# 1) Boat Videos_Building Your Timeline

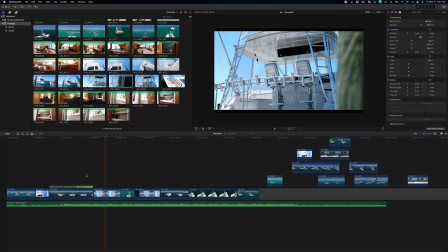All right, so I'm a big fan of this like foreground transition. I don't know, it's been used a lot now, but I've been using it for years. I think it just gives a cool in-camera transition, and sometimes people are like, whoa, what just happened?
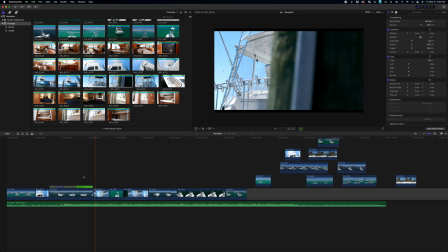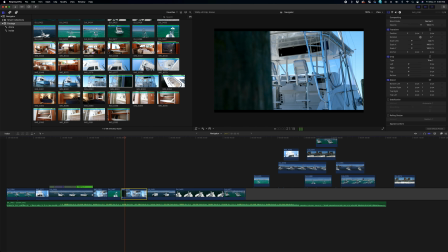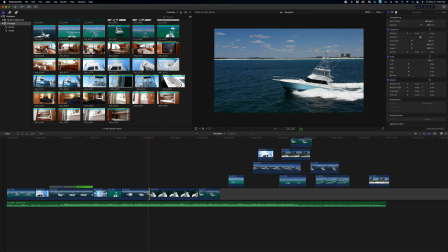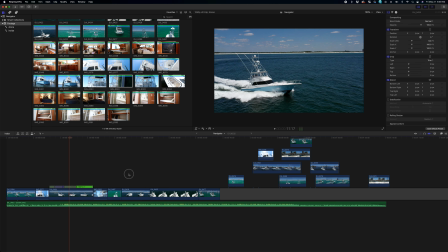so we already have this shot showing the side, so this one kind of becomes redundant, but it's a really good shot. So I'm gonna go wow shot, kind of the captain's chair,
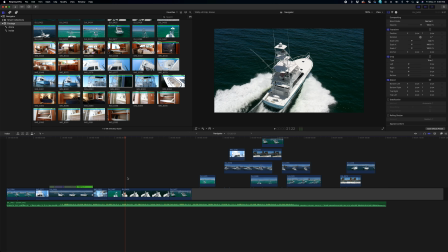the upper deck if you were up there on the tower, and then this overall, I can kind of see it all now in action from the deck to everything, from bottom to top. So just kind of keep that in mind too. Like I am looking for the best shots and kind of the most creative, but at the same
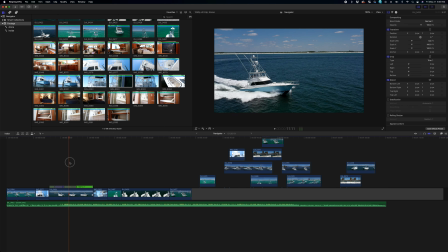time, you're also trying to be very logical with how we're presenting this vessel to the viewer. So I'm actually gonna knock in forward a tad.
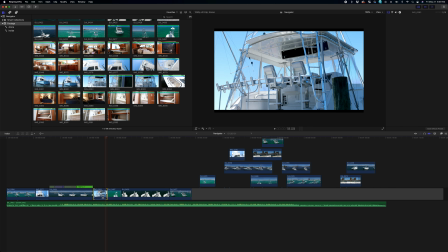So if we do something like this, and then we pop it in.
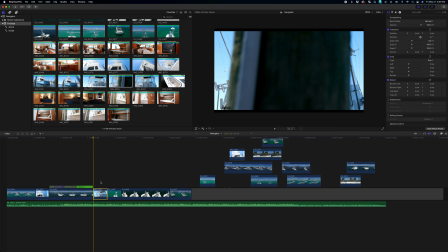Because okay, so also I'm gonna show you where it's not.
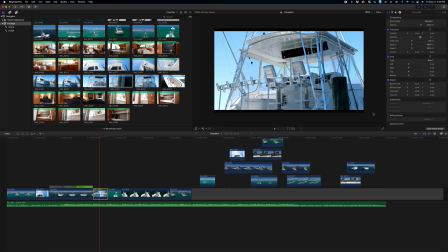So my 4K, I shoot with a 5D Mark IV, and that makes it even worse.
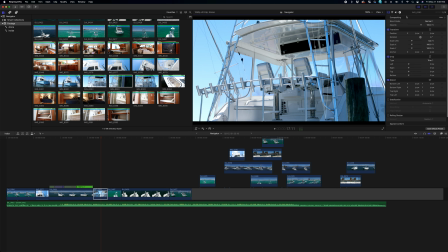And when I do that, and I'm shooting in 4K, so if I'm shooting in 4K, I can only shoot 30 frames a second. So, and it actually has a auto third crop on there when I shoot in 4K. So what that does is it now puts me in this resolution that has these black bars.
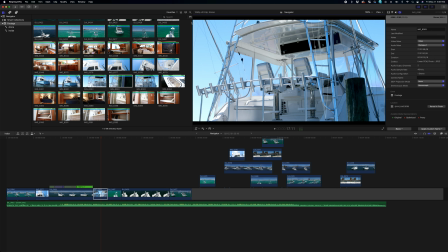So please watch out for any land shots of the 5D that look kind of different. It's probably in 4K and it's going to give you these sidebars. So what I normally do, and if you know a way to make this just like the default, I would love for it to just everything that comes in be fill, but that is going to automatically do it.
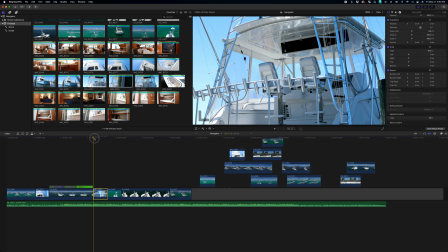And then, of course, if you need to go in further from there,
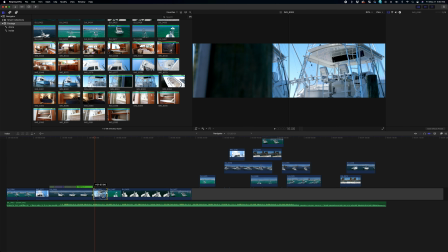I'm going to go back to this guy now because I want to keep him fully in frame.
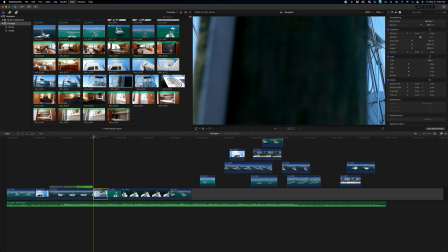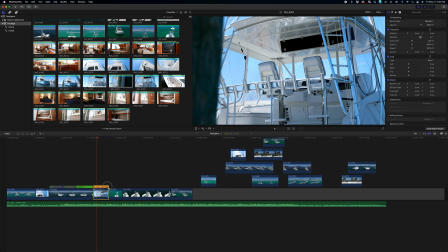Okay, and then again, so this is where never want to shoot 24 because we can always just give a little to make those hits work.
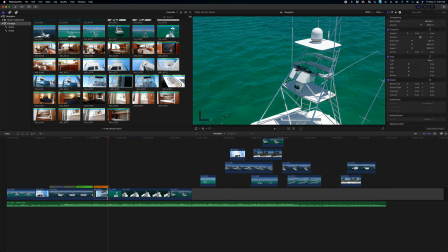I'm really just trying to get rid of that little wobble there at the end, so I might just give it a little extra.
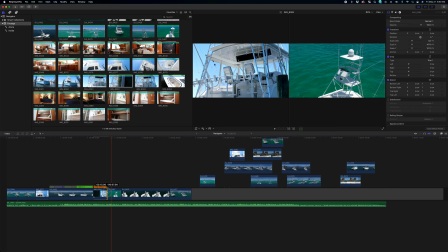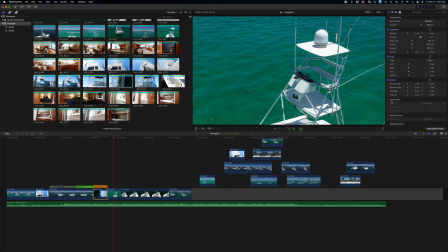Yeah.
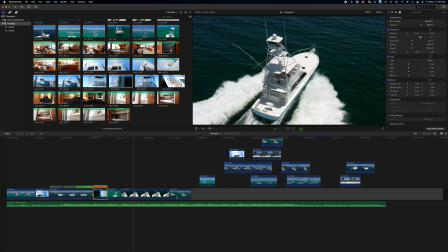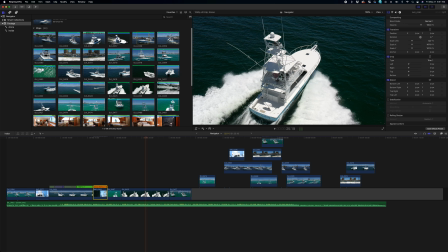Okay. So I think that clip, we're going to need one more.
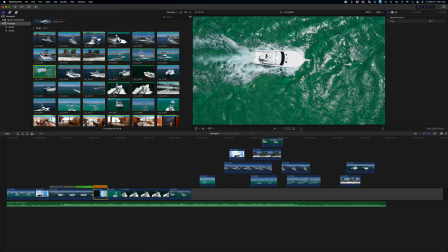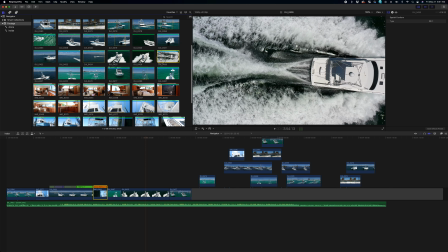This guy.
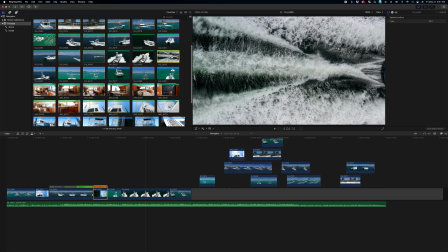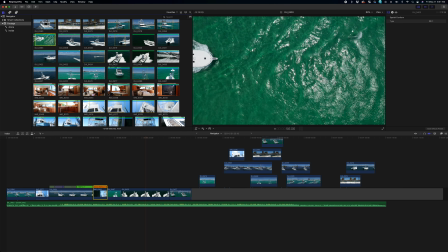I like doing this clip. You'll see it a lot. Actually, you'll start noticing. I have like a bag of tricks I use, and I try to mix it up from time to time, but at the end of the day, I only have so much time on the drone.
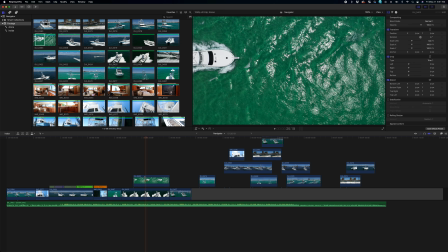So I try to at least get these shots I know that will always work, and then from the rest of it, try to do something creative or something a little different just to mix it up.